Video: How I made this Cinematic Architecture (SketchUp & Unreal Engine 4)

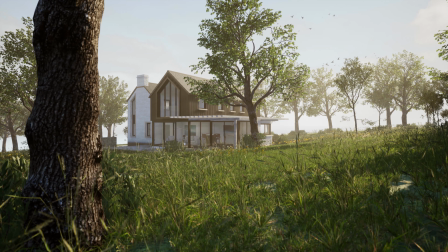0:00 Hello everyone, how are you all doing? Today I'm going to talk you through how I made this cinematic architecture video.
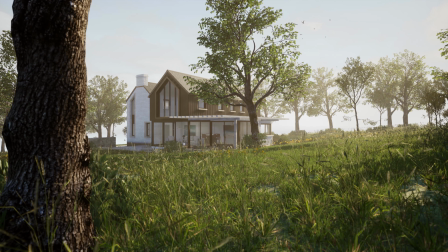0:07 It's been about 10 months since I posted it.
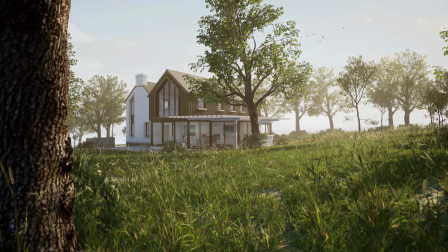0:10 It's had around 3,000 views and 70 likes, which is really successful for one of my videos.
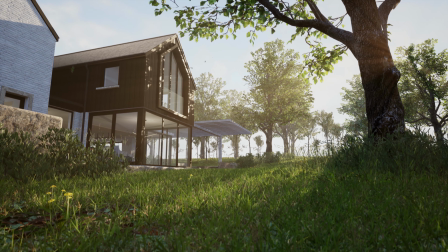0:18 So I thought I'd make a video about it. I'm going to talk about the workflow and the technical aspects of it,
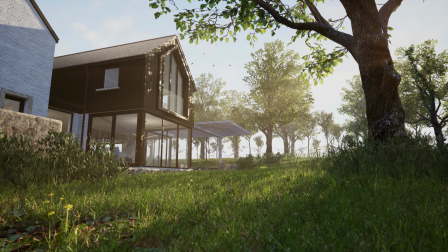0:25 but also the aesthetics and what I wanted to achieve and how I did it.
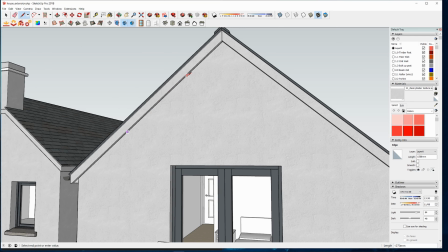0:34 So it was visualized in Unreal Engine 4, but before that it was modeled in SketchUp,
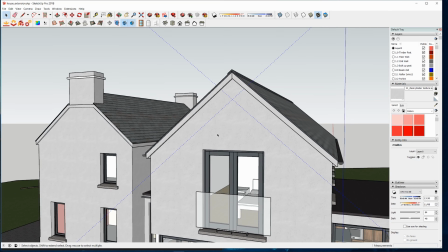0:40 and I just found a pretty basic model on the SketchUp warehouse and started to change it to improve it.
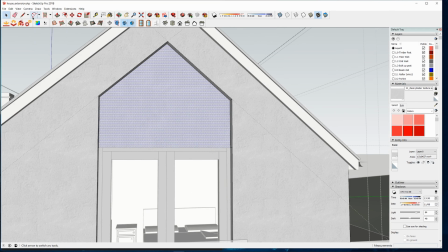0:49 I made the openings bigger, I generally made it more modern, just something more exciting.
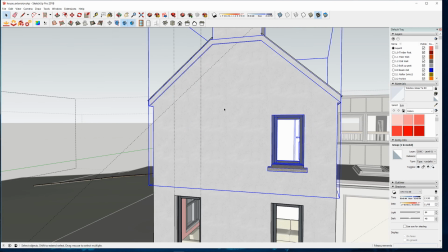0:56 I think I tidied up the eaves as well, just made it more architectural and more interesting.
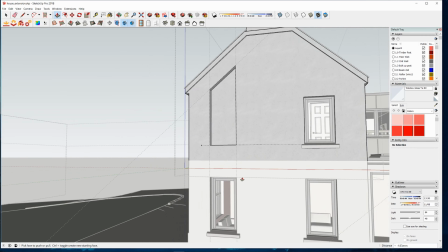1:01 I chose this model because the intent for this video was to have a nice
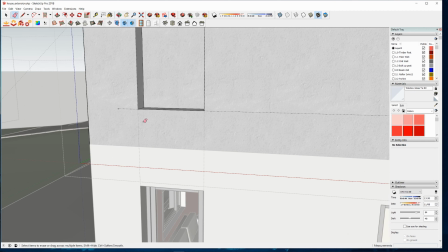1:08 contemporary house, one that was quite architectural, but also one that you could see yourself in.
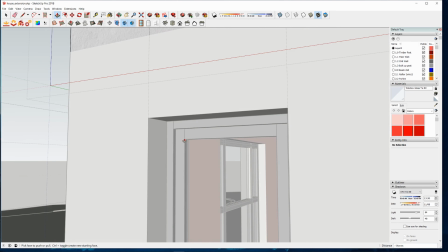1:15 And that's really what drove the aesthetics of the visuals
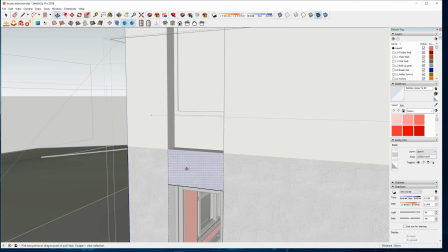1:21 later, is that I just wanted to make it really warm, summery,
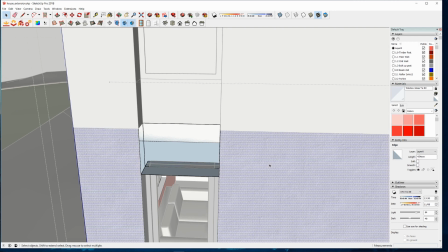1:27 and quite homely. So after much modelling, when it was finally ready, I packaged it with the Datasmith
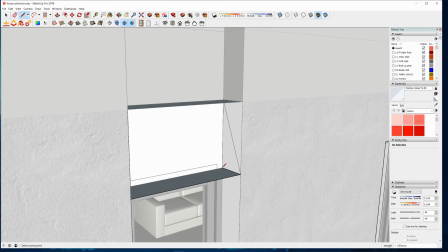1:36 exporter and imported it into Unreal Engine.
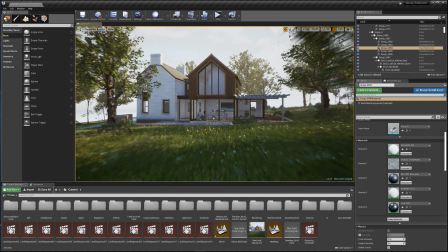1:43 Okay, so here we are in Unreal Engine. This is the final product, it's the final output,
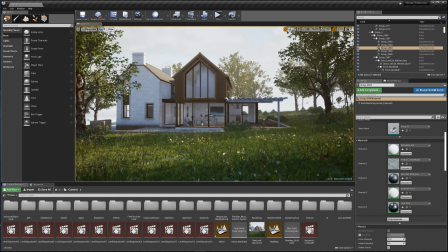1:52 and I'm just going to go through the settings and the effects, some of the materials.
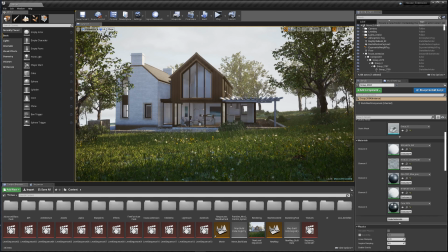2:01 So let's begin with the lighting. That is the first thing that I always set after I've imported.
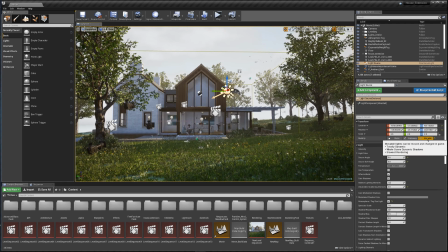2:10 So I have it set to movable. So after you've built your lighting,
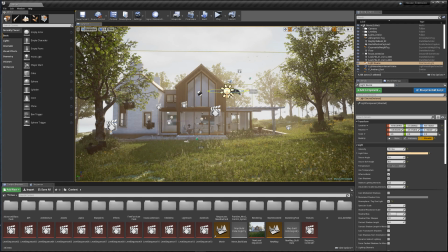2:18 you can change the direction of it without having to rebuild the lighting.
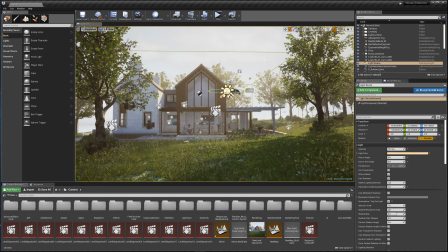2:23 It's a little less in quality than doing stationary or static,
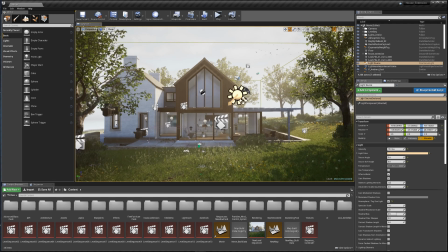2:30 but it allows you to move it about. And for this exterior scene, I think that's fine.
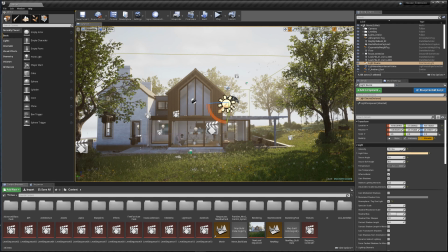2:36 For an interior scene, I wouldn't do it. I have the lighting colour set to quite warm, because it's that summery,
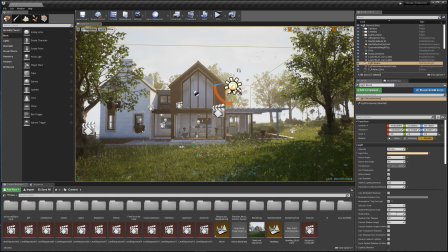2:45 evening, dusky effect that I'm after. I've also got the volumetric scattering intensity ramped up. You can see the effect that it has, and I'll just talk about that a little bit later.
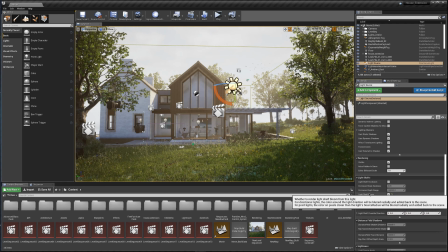3:01 And I also have sun shaft blooms enabled and then tweaked.
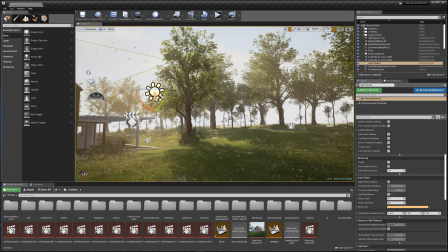3:08 And if we find
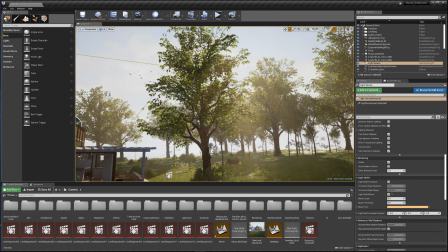3:13 where the sun is,
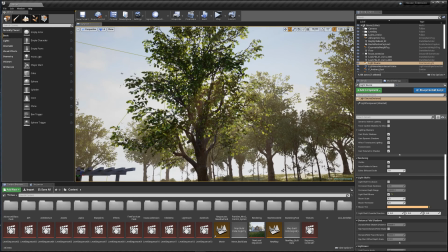3:16 there you can see these sun shafts here coming through the trees, and that's what this enables.
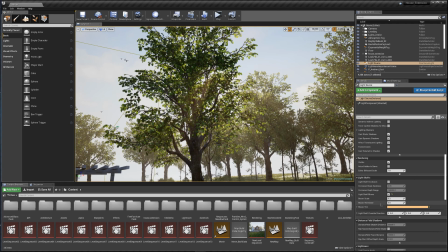3:24 And I also have that set to a warm colour to match with the overall colour lighting.
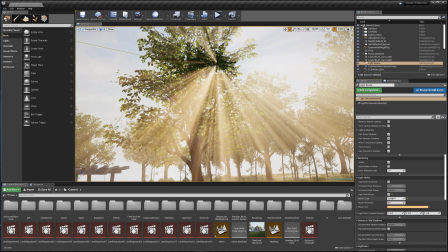3:33 So if I just turned it up, you can see the effect it has, but we'll pop that back down.
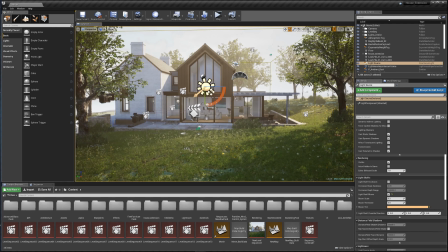3:40 And that's the directional light. Now, exponential height fog
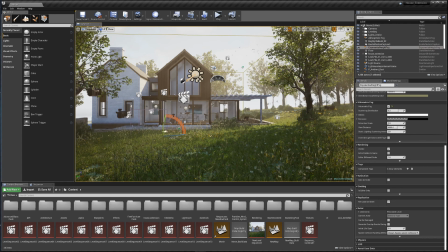3:50 is an awesome tool, and it's where the whole atmosphere really comes in.
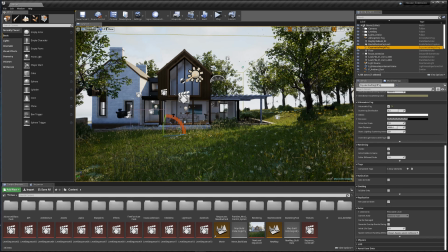3:54 So I'll just disable it so you can see.